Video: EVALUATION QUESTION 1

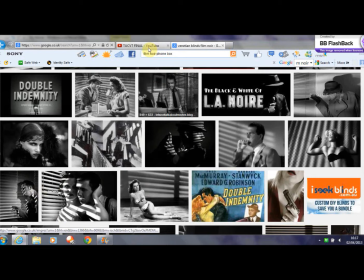It had a lot of examples of these, which I'm going to show you in a minute.
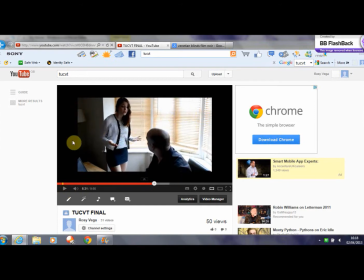So again, the whole time, everything is dark apart from the light coming through the Venetian blinds.
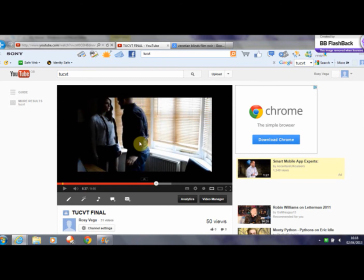And I like this shot because here the villain is actually like shadowing the femme fatale, so she becomes a lot darker and you can't see his face, so it almost becomes quite scary and makes him look like a really evil character.
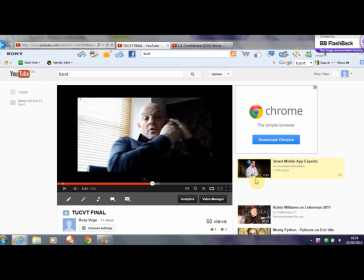So I'm just going to compare some of the lighting used in
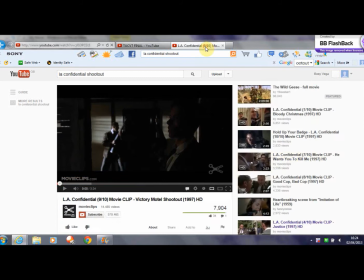this scene of the femme fatale and her father to a shootout scene in LA Confidential with Bud and Ed.
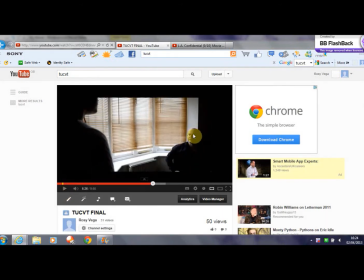So the first shot we see of the villain, his face is half shadowed, and he's wearing a dark top. And also the femme fatale, you can't see her and she is very dark and shadowed out.
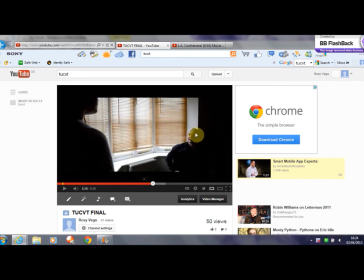So here, how the shadow is created across half of his face could suggest that he has a split personality, and that has two sides to him, like an evil side and a good side. So like in this clip, it's very similar.
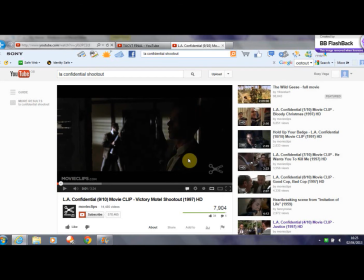Both of the characters are very dark and shadowed out, and you can't see their faces very well, which creates a sense of mystery and evilness about them.
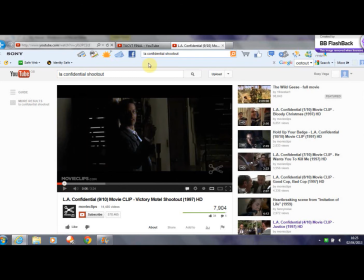And here, this shot of Ed's face is very similar to the shot of our villain's face, as his face is also half shadowed out, which again implies good versus bad, like maybe he has a split personality, two sides to him.
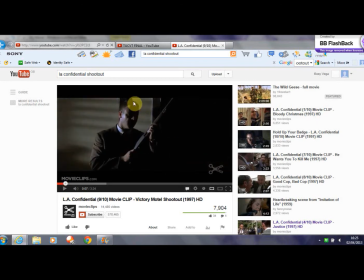Again here, the same thing, Russell Crowe's face is completely shadowed out and the light is just revealing the side of his face and the gun, which is obviously important.
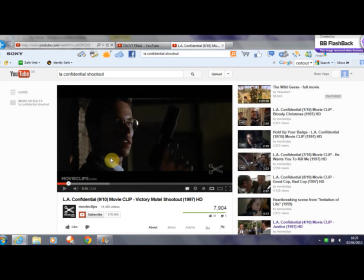Here again, his face is half shadowed, like the other shots, and very similar to this shot.
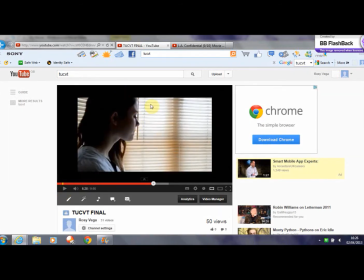And it's also quite similar to this shot of the femme fatale, how the light is just lighting up the very light side of her face, but then this half is very dull and shadowed, which could suggest that she also has two sides to her.
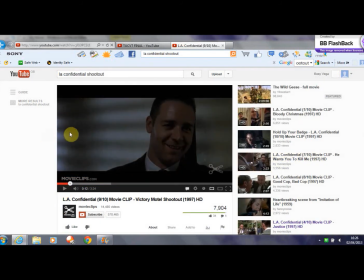So I really like this shot with the Venetian blinds on the wall behind Russell Crowe,
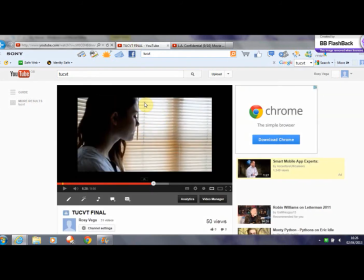and this is similar to this shot of our femme fatale with the Venetian blinds behind her and the light streaming through.
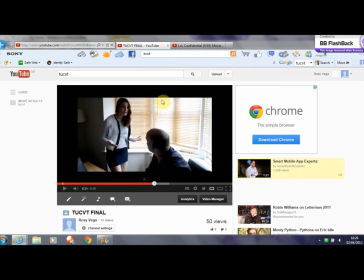And again here with the Venetian blinds,
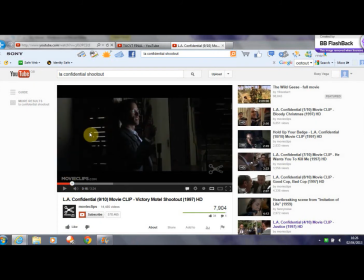which is similar to this shot of Ed with the light streaming through the Venetian blinds here and over here.
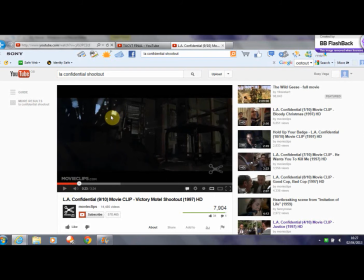So as bullets are starting to be fired, holes are coming through the wall which let the lights stream through. So this could suggest that evil is entering and coming into the house where they are, so that they aren't safe.
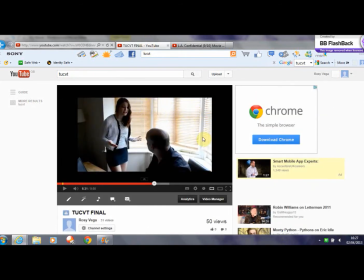And this could suggest the same here with our Venetian blinds, that evil's coming through. Or it could mean the opposite, innocence is coming through outside, Jake being outside. It was important for us to include and portray our femme fatale well, as this is an important character in all film noirs. To help, I looked at previous femme fatales such as Lynn in LA Confidential, played by Kim Basinger. So, femme fatales are known for their seductive yet manipulating ways. For us, costume was important to reflect this, especially makeup and colours. So in this shot we see our femme fatale Scarlett wearing red lipstick, and she also has slightly curled hair, which is a typical convention for a femme fatale character. So red lipstick has connotations of love, passion, but also danger and blood. So we use this to show that our character Scarlett could possibly have two sides to her, lustful and passionate, but also dangerous. So we thought that the lipstick could symbolise the future when she murders her own father.
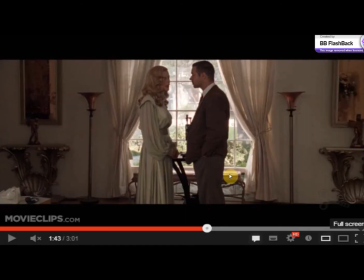So this is similar to the femme fatale in LA Confidential, Lynn, which is played by Kim Basinger. So in this clip we see her wearing bright red lipstick,
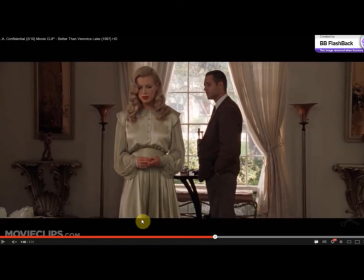which contrasts with her white silk dress, which has connotations of purity and innocence.
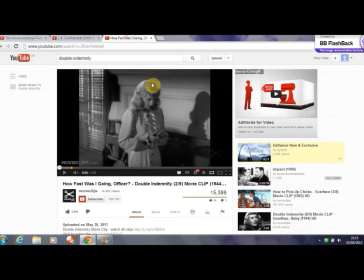This is also similar to what the femme fatale is wearing in Double Indemnity.
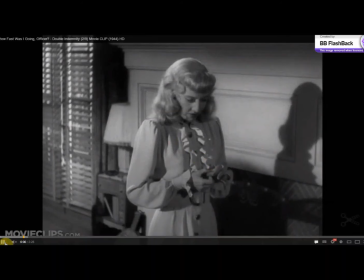Her name is Phyllis. She is also seen in one of the first scenes that we see her.
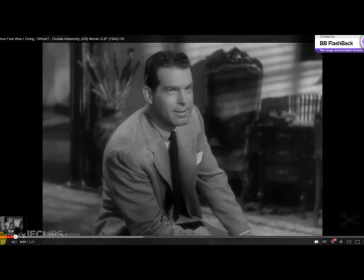She is wearing a white silk frock, which also could suggest innocence and purity.
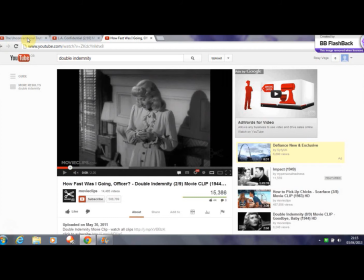So at the beginning of our film, we want our audience to believe that Scarlett is innocent and pure.
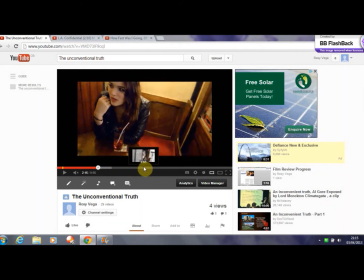We wanted to follow this convention by having Scarlett in white at her most innocent and vulnerable stage in the film. So we decided that this was when Scarlett is having a conversation with her father, which is here.
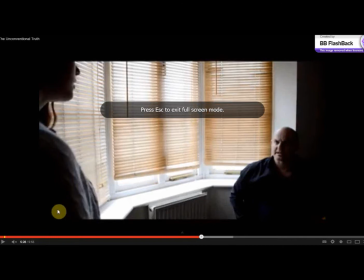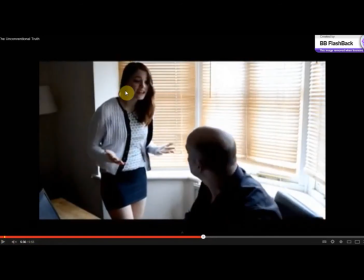So as you can see, she is wearing a white cardigan with a white top. So we wanted to keep the contrast in there. So we specifically picked this cardigan because it has the black rims, and this top also has splodges of black in it.
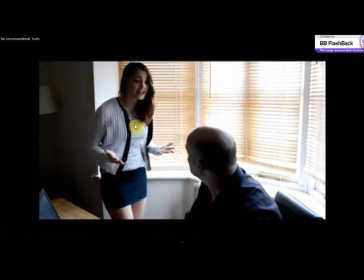So that could still show that she has two sides to her, and could also be foreshadowing the future for when she kills her father.
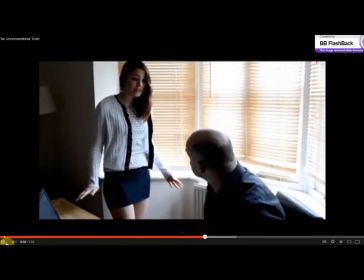We also thought it was appropriate for her to be in white, as in this scene the villain is wearing a dark black shirt. So obviously we wanted the femme fatale to stand out in contrast from what the villain is wearing. So we wanted to think about every small detail when it came to making our femme fatale look realistic. For example, in the pub scene, we thought it would be suitable for her to be stirring her straw. So, because in a clip from Pulp Fiction, where the femme fatale and Vincent are eating in a restaurant, you see the femme fatale stirring her straw.
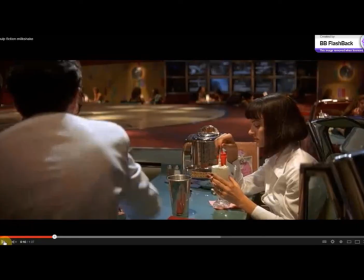So in this scene, we see the femme fatale playing with her straw in her milkshake.
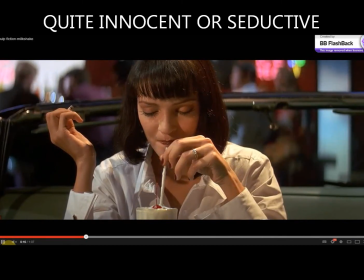So this could be quite ambiguous, as it could be, or it could be seen as seductive, which sums up the femme fatale character.
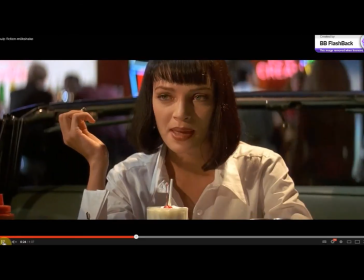So this is why we wanted to include this in our own film,
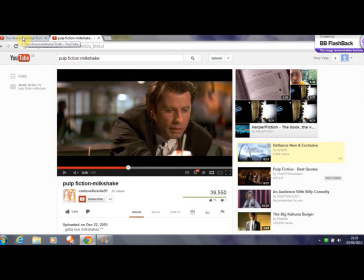because obviously it's another symbol of the femme fatale having two sides.
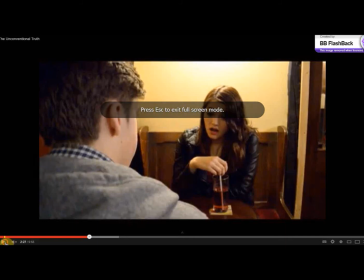So this is our femme fatale in our film, playing with her straw and staring at.
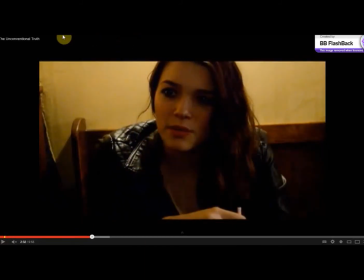Yeah, we copied that from Pulp Fiction, and that was basically to show again that the femme fatale has two sides, as the straw playing could either be seen as innocent or it could be seen as quite seductive.